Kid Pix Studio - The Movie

I've wrote a sort of sitcom-y comedy skit here featuring Tails and Sonic and a couple other characters. Paint a picture. Oh, I will! So we've got a couple of backgrounds we need to make for this little sketch, this little skit. And most of this is just going to be various pictures put together as a slideshow with audio. And I'm thinking... so we're going to have Sonky here, sort of chilling on the couch on a Thursday afternoon.
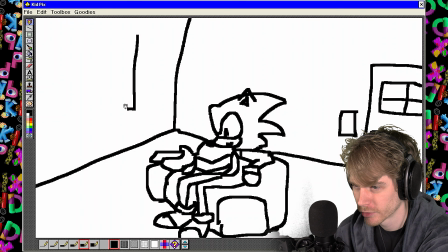We're going to do a couple of establishing shots here. This first one, he's just kind of chilling in his apartment.
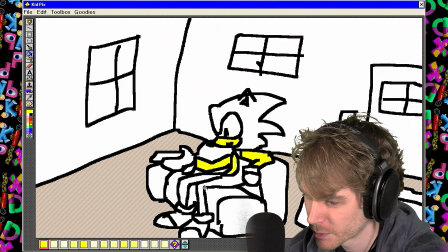And you can tell that this is going to be a Sonic product that people like by the fact that he has arms the colors that they should be.
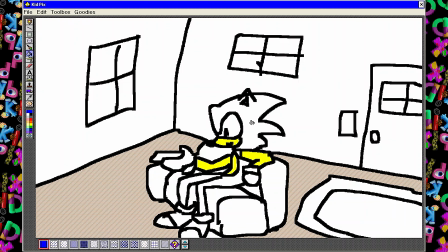We're
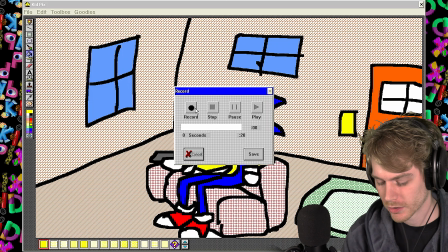We're gonna kind of try and mimic like TV sounds in the background, but kind of quiet, because you can't quite hear it yet.
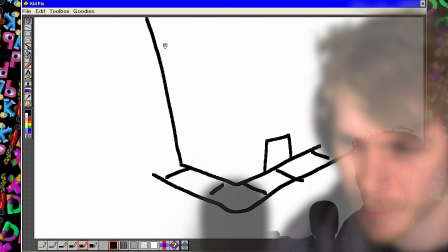That sounds pretty good, I'd say. I'd say that's pretty good, okay. And it's sort of a big building, like this.
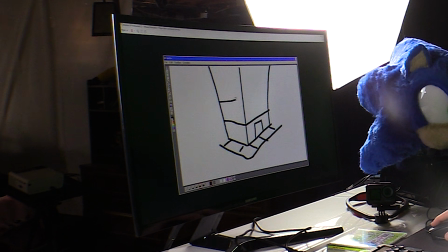Part of the way you're gonna tell it's big is it starts off like this, but then it goes like this, and it's like we're looking up at it.
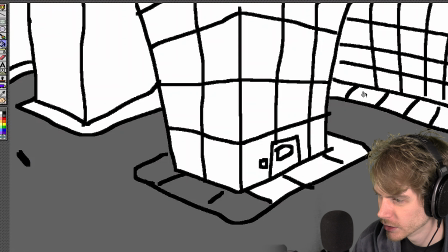The road color, sidewalk color. I don't know if any of you can hear anything I'm saying right now.
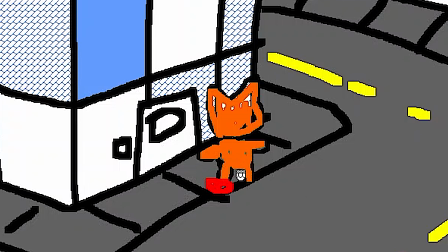It's gonna be tails. Don't worry, he's got shoes, he's not barefoot. Gonna need some street sounds. Something like that. I'm gonna show a picture of the television set here.
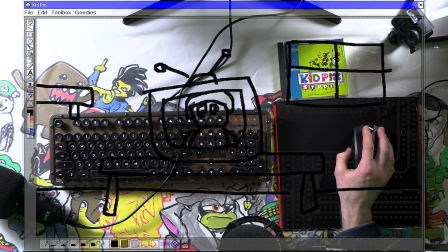For things on walls, I only know about windows and shelves being on walls, so that's just how I decorate walls.
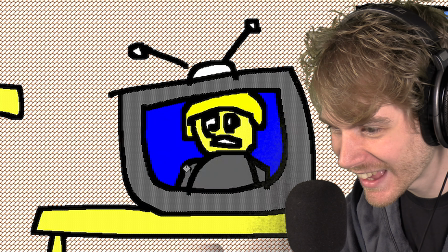Oh, wait, there's a tool just for this. Oops. Wish I had that one when I poopied my pants.
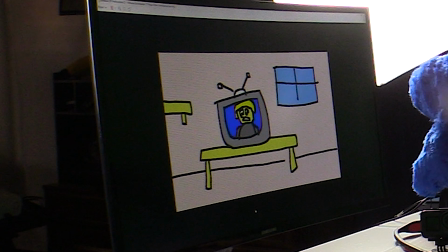Okay, where's my script?
In other news, a local man was discovered today. This is the first local man discovered in over 20 years.
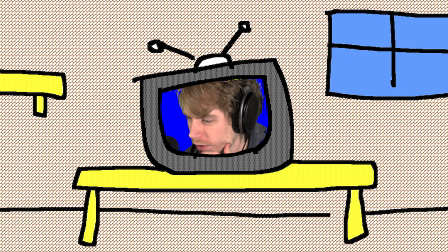Okay, alright, this is actually working. This is very, how many scenes can we do? Oh!
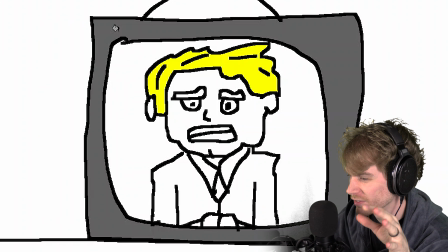And yeah, for those of you wondering, this is definitely sort of my self-insert character that I'm kind of like
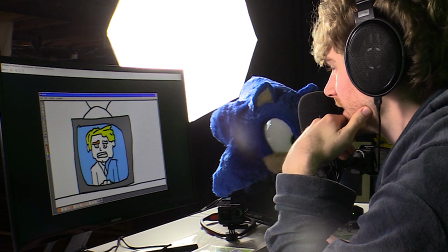inserting myself. That's what that means, into it.
The entire community is in shambles.
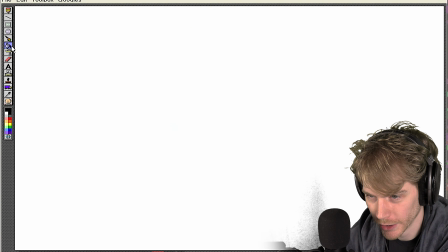Switches to POV, you are looking at Sonic, something I'm sure many of you are familiar with.
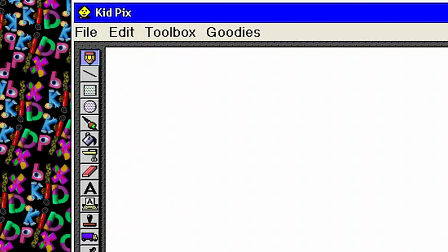That's just bad. Uh-oh. Alright, well, no need to rub it in.
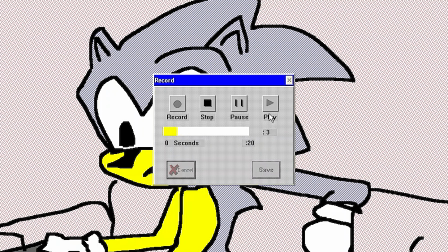I should travel to Shambles sometime. Visit the community.
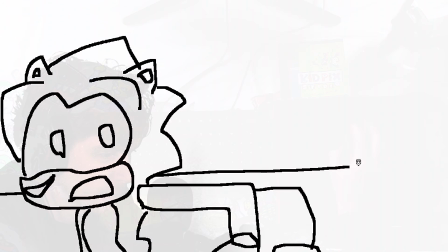Scene here, kind of a different perspective this time with the door.
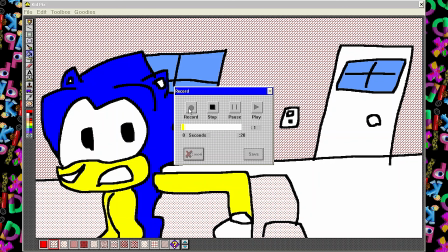Wonder when Tails is gonna be here to play some speed checkers.
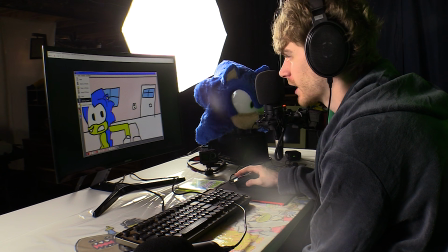I imagine in this lore, the speed checkers is kind of like, you just play checkers, but like a little bit faster.
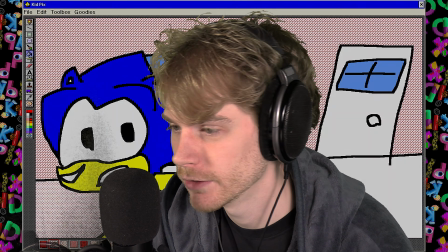Maybe you like can yell at your friend if they take too long to make their move, something like that.
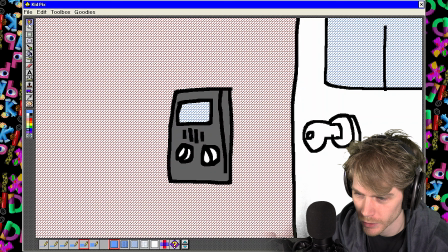The doorbell rings, and in order for audio to sound like it's coming from a specific part of the scene,
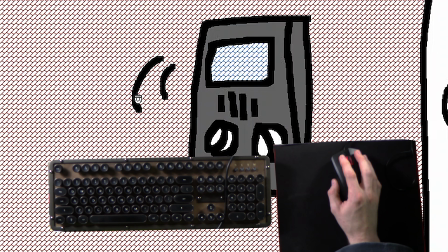you kind of gotta add like one of those.
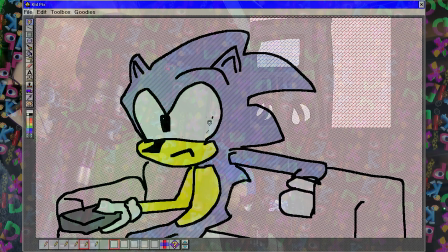Now we'll edit this slightly so it almost looks a little bit animated.
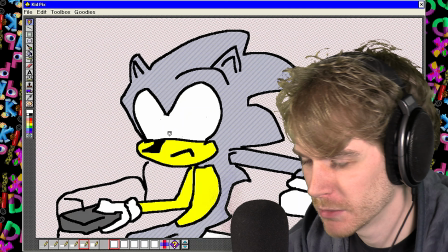A 2-frame animation goes a long way.
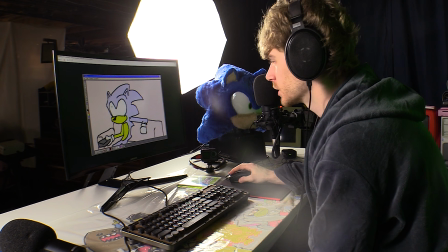Sometimes the best way to have a fluid-looking, smooth animation is just to leave it up to the imagination of the viewer.
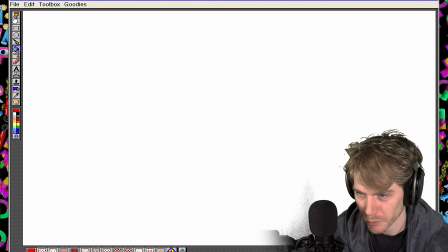And now it cuts to back outside, where we find that it was actually the UPS driver.
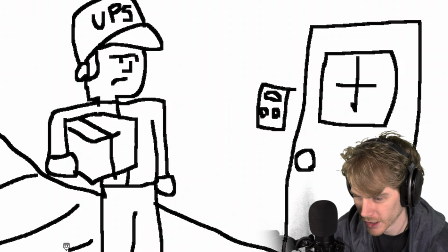We want to show that it's outside, so we've got like the sidewalk.
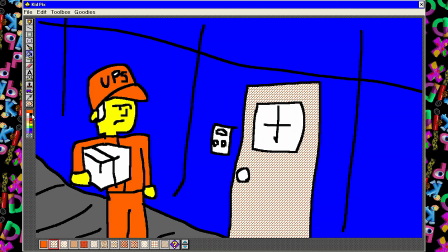I imagine he's played by Kevin James from King of Queens, who I think has hair like that for sure, yeah.
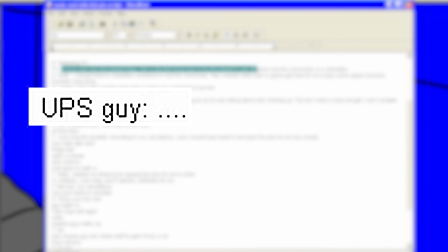Line please. So he kind of sits here in silence, so I need to record silence.
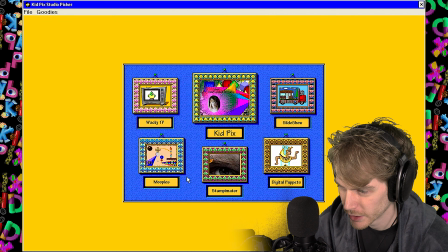Alright, we're gonna head back to the main one. We want to have, what is it? Stampinator.
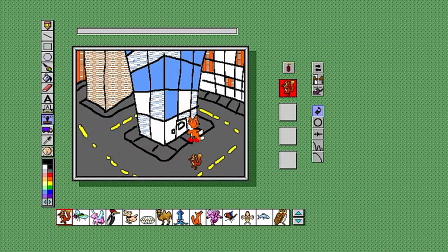Drag rubber stamps across The establishing shot here. And then the UPS guy, we're gonna show walking away.